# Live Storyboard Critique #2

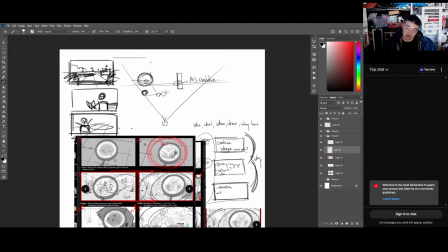So we have 2 mediums, and then we could go in on to the close, which is
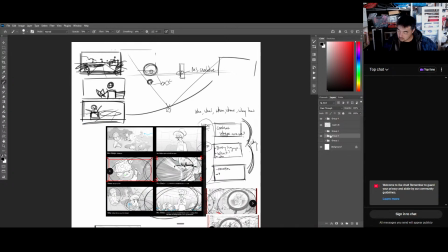this shot.
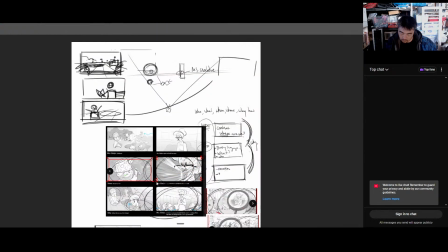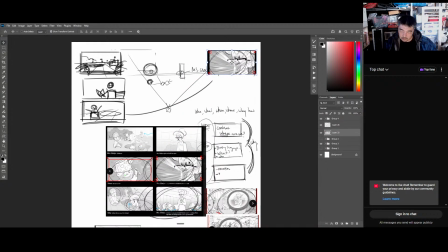And we got here to here to here, and then I mean, you have this shot, which is nice too. Where you could go right, you could go from here to here. Maybe she stands up or something, and because she stands, she's like,
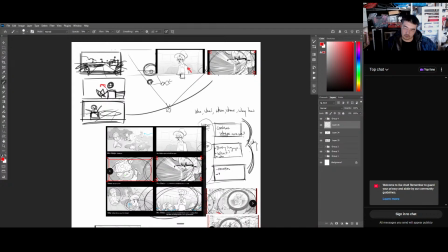I don't know why she looks confused, but I think if you were to choose an expression, maybe she's like angry, or maybe she's like upset.
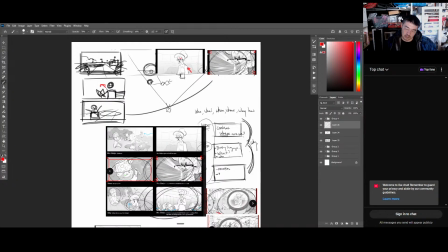I'm very skeptical of these types of looks of like, I love this. This is clear. I clearly know that she's pissed off. Right here, I'm unsure. She looks like defeated. Eh, Um,
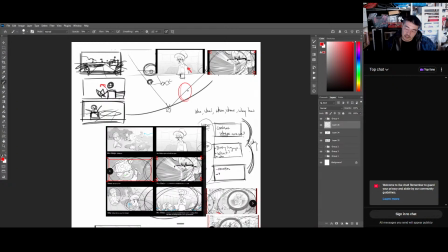I mean, if any expression, I would probably just have it neutral, if anything. I mean, it goes back to Hitchcock, you know, or no, not Hitchcock. I think it was the Eisenstein where he put an image of a person like this,
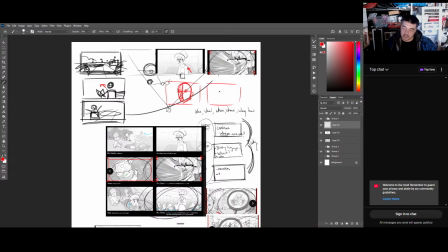and then the next frame it was like a cake, and you could tell that he's hungry just because people thought that he was hungry because it was there.
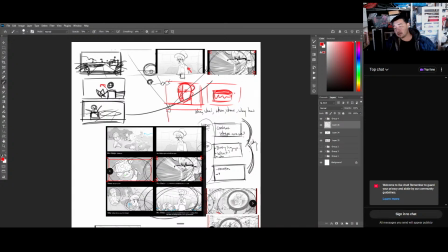It was juxtaposed with a cake, and then they did another one where it showed like um, uh, a gun, and this juxtaposed to this, it looked like he wanted to kill someone.
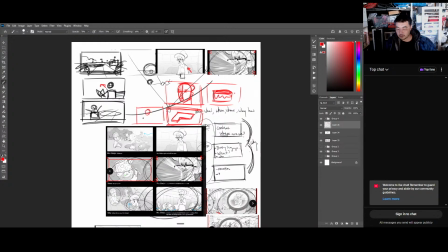And then they did another one of like a woman or something, you know, and he said that he was lustful. You know, just if you have like no emotion, but juxtaposed to another, how powerful just putting another image is next. Just, what am I trying to say?
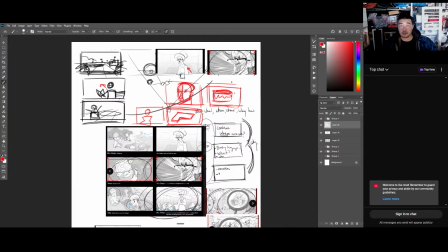Juxtaposing an image next to another image creates meaning. And you control what the viewer sees by just putting two things next to each other, two images next to each other. Oh, that was a mouthful.
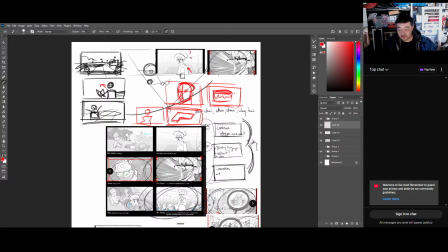So basically all I'm trying to say is, what is she feeling right here? Is she feeling defeated? Maybe she doesn't even have to have a feeling, but then it automatically escalates to her getting upset. But
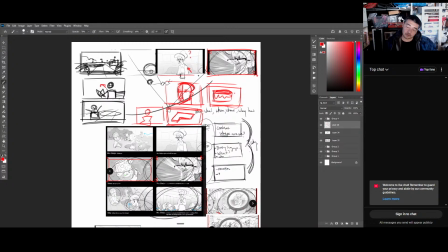knowing what she feels can give intention to what you're trying to shoot. Or it gives you the intention of what the shot will be. But anyways, coming back to wide, medium, close.
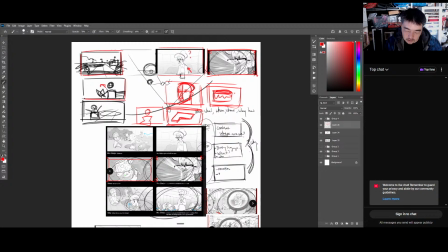You got your wide right here. You got your medium right here. Medium of the little boy, of the little kid going nuts, to your close up, which will go up to here. It's like see how we're slowly escalating with the shots?
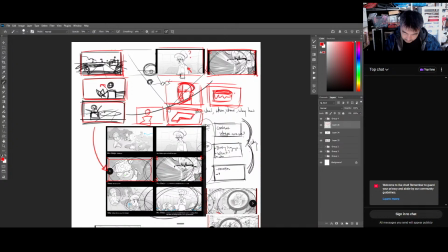Like we're escalating, wide, medium, escalating to the close, escalating even more, and then you go back to your long shot.
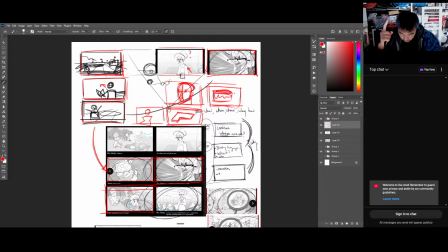You let it breathe a little bit, and the little boy says, "Hey, Miss Crabtree, you know, what did you say?" Or "Everything's okay," you know.